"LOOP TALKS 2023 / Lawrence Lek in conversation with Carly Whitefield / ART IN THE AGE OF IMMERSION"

or these spaces or the exhibitions that that you see and the stops and where it takes you somewhere completely different that you've built out as this more watery London world where the gherkin is somehow yeah in the middle of the water and so from where you feel kind of anchors and where you really depart and that's not only physical response to physical space that's also in the perspectives so can you talk a bit about the camera you said you're modeling in some sense is very much off of steady cam off of something
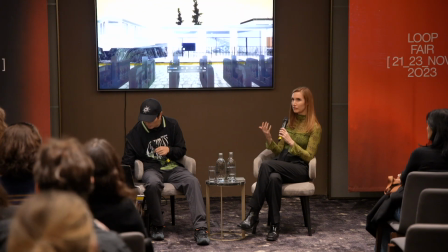we're accustomed to and you feel it doesn't feel disorienting when you're watching
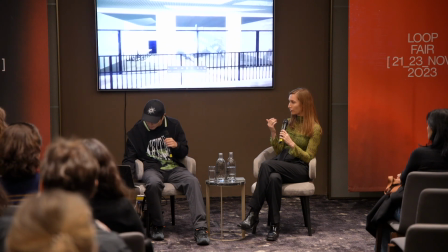this work you feel kind of carried along because there are forms of your camera work your virtual cinematography that uh we're accustomed to
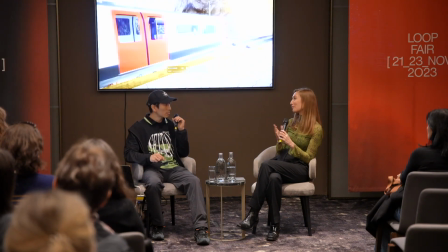and then some that can take us really you know to a perspective we we probably won't get sure i mean i was thinking about like this idea obviously with you know cinema the idea of like basically camera
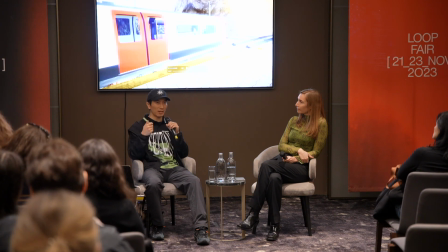work and camera tricks basically are so fundamental to the the medium of filmmaking but i thought that in in a sense like with a video game and and this kind of shot has it that i'll shortly play like you have multiple frames of relative motion basically so i was like what is the equivalent of like a you know dolly track in in the game and here basically the um you know i was like what if
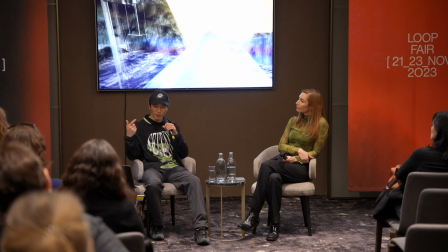the yeah we were riding on the train and from the train we got this perspective of the city so in you know
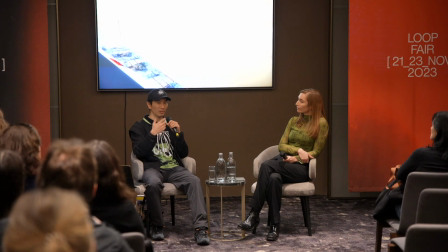in architecture this question of like what is the role of social architecture or like the idea of utopia in the modern age when it's very difficult to achieve that. I thought that in a kind of cinematic sense, a really fundamental sense of the utopian idea is like vantage point and point of view.
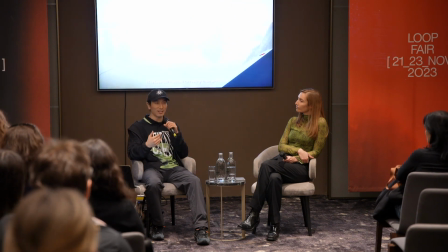So I thought, what if instead of taking this, like, you know, how, essentially, how do you elevate,
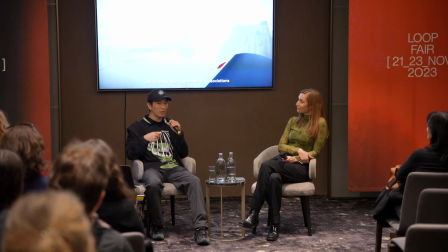literally elevate the, the underground so that instead of being buried and having the world invisible, for like one moment the entire world is exposed you know so it's like climbing up to the the peak and
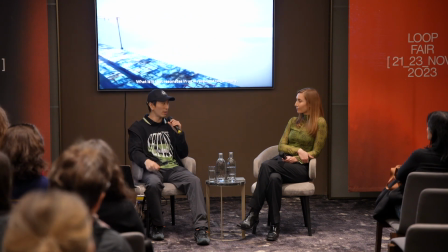kind of looking down for this momentary sense of like agency and and freedom really so that's that's i guess the um the freedom idea as
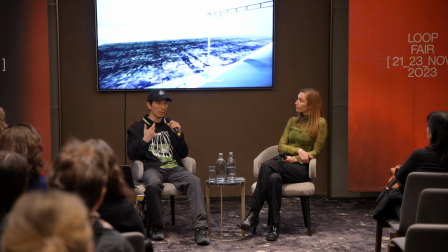embodied in the cinematography and of course in video games having this like embodied point of view is also um you know really fundamental to this idea of agency. That's it. Okay, thank you. And then coming to what you call the Sino-Futurist trilogy with films Geomancer and Idol and Game 2065.
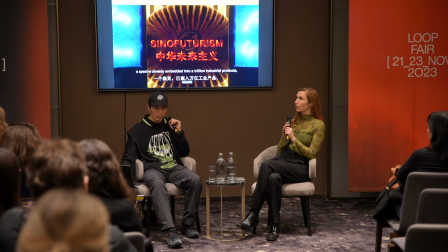Can you talk a bit about what the transition was,
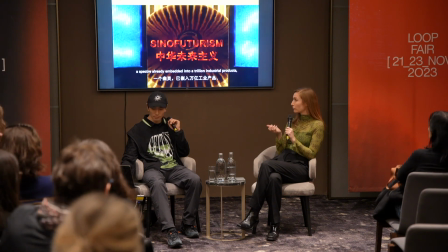also in terms of building up your concept of an approach to Sino-Futurism and how your approach within kind of game, within creating virtual worlds, adapted for that trilogy. Sure. So, I mean, after doing about, like, I think about eight or nine of these kind of bonus levels, site-specific areas, I kind of started thinking, like, I'd explored this idea of, yeah, what does site-specific mean in the virtual age fairly thoroughly? And I started thinking like, OK, most of my commissions are really opportunities are coming from Europe, like Berlin, London and Scotland and so on. So I thought, why don't I kind of think back on a site from my childhood? I grew up in Hong Kong and Singapore and actually embed this idea of futurity into them.